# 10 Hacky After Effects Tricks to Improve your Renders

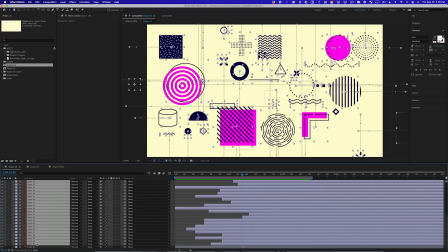[24:42]
Select every other layer really quickly and paste. And now they all have that wiggle expression on them.
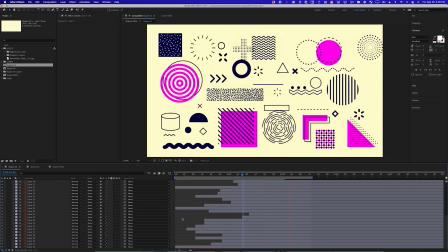[24:49]
And if I play it, you'll see that right now, they're all moving around like crazy. That's too much.
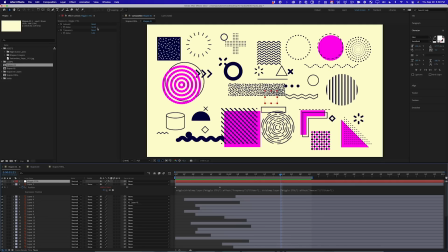[24:54]
I'm no expert, but that's too much. So let's tone that down. The amount can actually be fairly high. It could be 10 or it could be 20, but the frequency is really the thing that you notice the most on the wiggle expression.
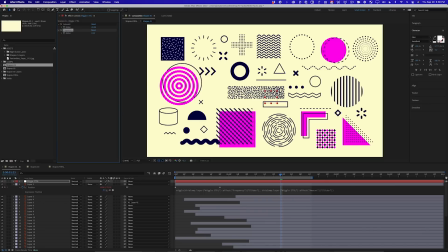[25:06]
So if I lower this really low, like 0.25, that means we're only gonna do this every 4 seconds. So it's gonna take 4 seconds to wiggle those 20 pixels. That's pretty slow.
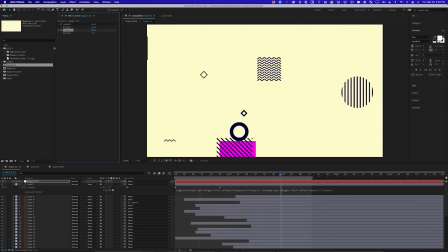[25:18]
So now it's gonna feel a little bit more like a subtle drifting, right?
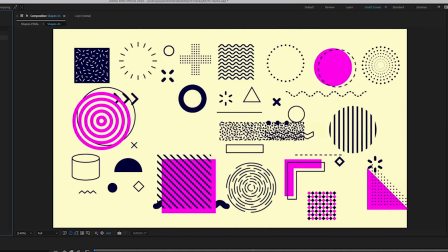[25:23]
And this is more what I'm talking about. It just basically keeps things alive instead of just landing and being totally still.
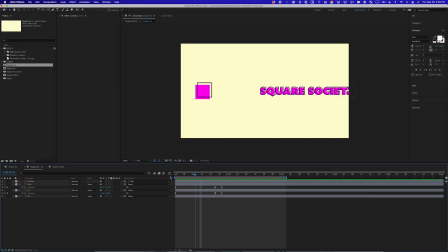[25:31]
It feels like there's a little bit of something going on. I could really easily apply the same setup to this comp as well. I just copy and paste the null object in there. And as long as it has the exact same layer name, I can also then come back here.
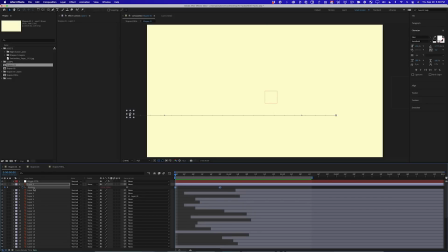[25:43]
I can grab this expression. I'm gonna control click it this time and say copy expression only.
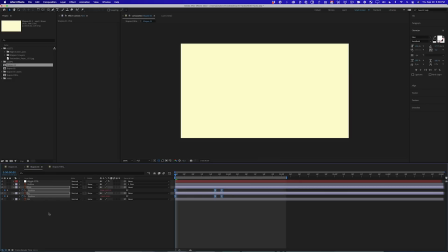[25:49]
Come over here and paste onto the layers that have the keyframes, and now they have the same drift.
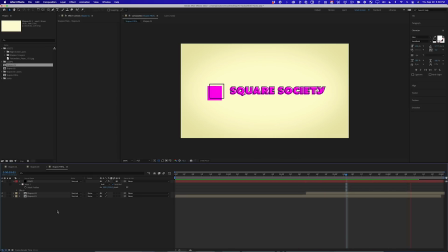[25:54]
So we go back to our final comp and we see what we've got, and it's looking a little bit better because now things are moving, there's a little more life to them. Really hacky, really easy, hey, but it works. All right, another hack, number 8.
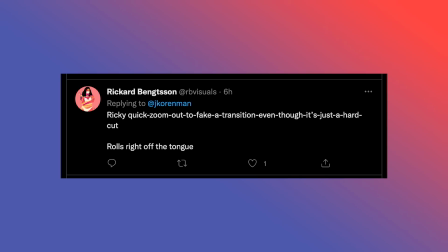[26:07]
This one comes from Ricard Bengston, and this is the old zoom cut. Let me show you what he's talking about.
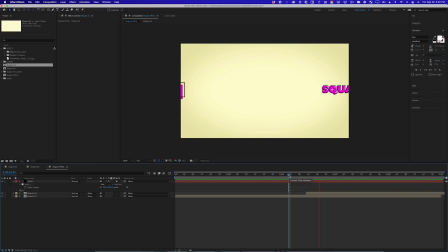[26:13]
At this point in the animation right here, when we cut to the next shot, it's just kind of boring, nothing really happens.
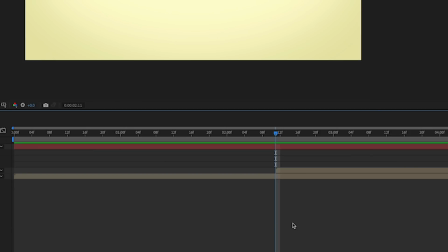[26:19]
So I'm gonna do 2 things. One, I'm gonna come here and I'm gonna hit the asterisk key to put a marker right where that cut should happen.
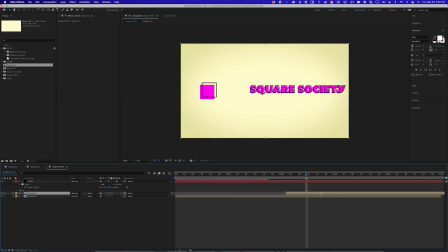[26:26]
And then I'm gonna move this layer backwards so that there's a little bit of motion already happening when we cut to it. Maybe a frame or 2 back, there we go. Then I'm going to hide this up until that point, right? So now I'm cutting on action. That's not what Ricard is talking about, but you need to have some action even on the first frame for this trick to really work. Now we need to decide how quickly this transition is gonna happen. This is a 24 frames per second comp, so I think slightly less than a second's probably good.
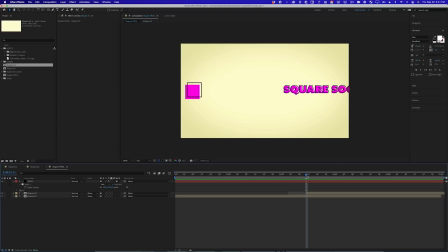[26:54]
So why don't we say 20 frames? Let's try that. So I'm gonna go backwards 10 frames, and then I'm gonna go into this comp.
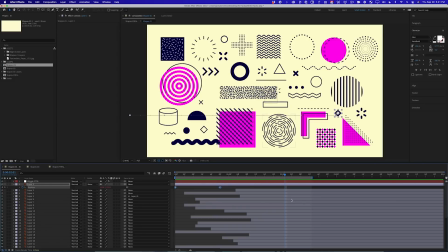[27:02]
And what I want to do is basically right before we cut, I want a quick zoom in or zoom out. And I feel like zooming out will probably work a little bit better. Now, what's the best way to do that? I could make everything a 3D layer, put a camera in there and then move the camera. That's one way to do it. But because everything's 2D and flat, I kind of don't need to bother with that. What I'm gonna do, I already have a null object in here with controls on it. What I can do is I can select every single layer except the bottom one, which is the background.
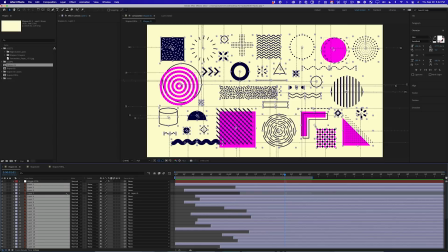[27:30]
There's one layer in here that's parented, so I don't want to select that one. And I'm going to parent all of these to this null object.
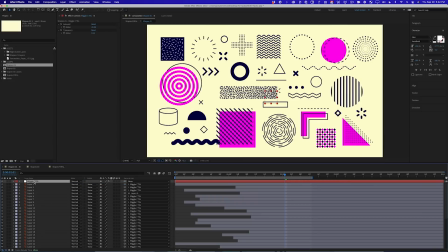[27:36]
And now, if I just put a scale keyframe on that null object, and I go forward 10 frames, and I scale it down, it will look like they're zooming out.
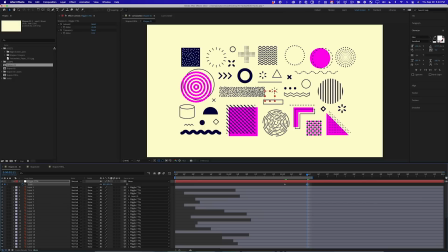[27:47]
And I want it to zoom out enough that it's pretty noticeable. Now, the key to this is having really snappy movement. That's not snappy, okay? I'm no expert, that's not snappy.
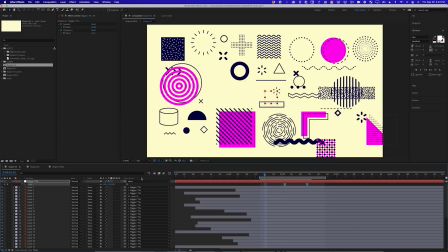[27:58]
So what you need to do is easy ease these keyframes and go into your best friend in After Effects, the graph editor.
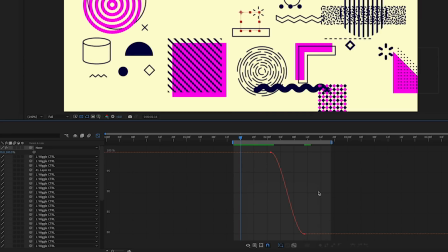[28:04]
Now, if you've taken Animation Bootcamp, you know I prefer the value graph, especially for things like this, because it's just a little bit more intuitive. And so what I'm thinking is I want this thing to start really slow and then boom, I want it to go really fast towards the end.
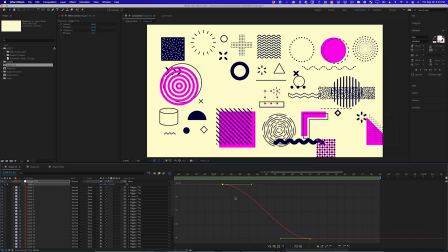[28:17]
And you know my motto, steepness equals speed on the value graph. So I'm gonna grab this keyframe right here and I'm gonna yank this sucker out this way. Then I'm gonna grab this one and point it almost straight up like that, okay? So now if I RAM preview this, there's a jerk there.
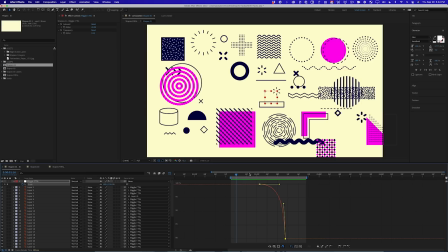[28:31]
And I don't mean, you know, like a jerk, like a little jerk. So now let's go to this comp and we'll go to the first frame and we'll do the same thing.
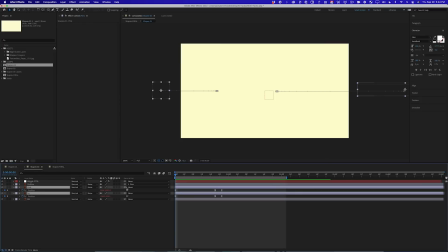[28:39]
I'm gonna grab all of the layers that aren't parented to something else. I'm gonna parent them to this. I'm gonna go forward 10 frames, and this is where I want it to land. So I'm gonna put a scale keyframe there.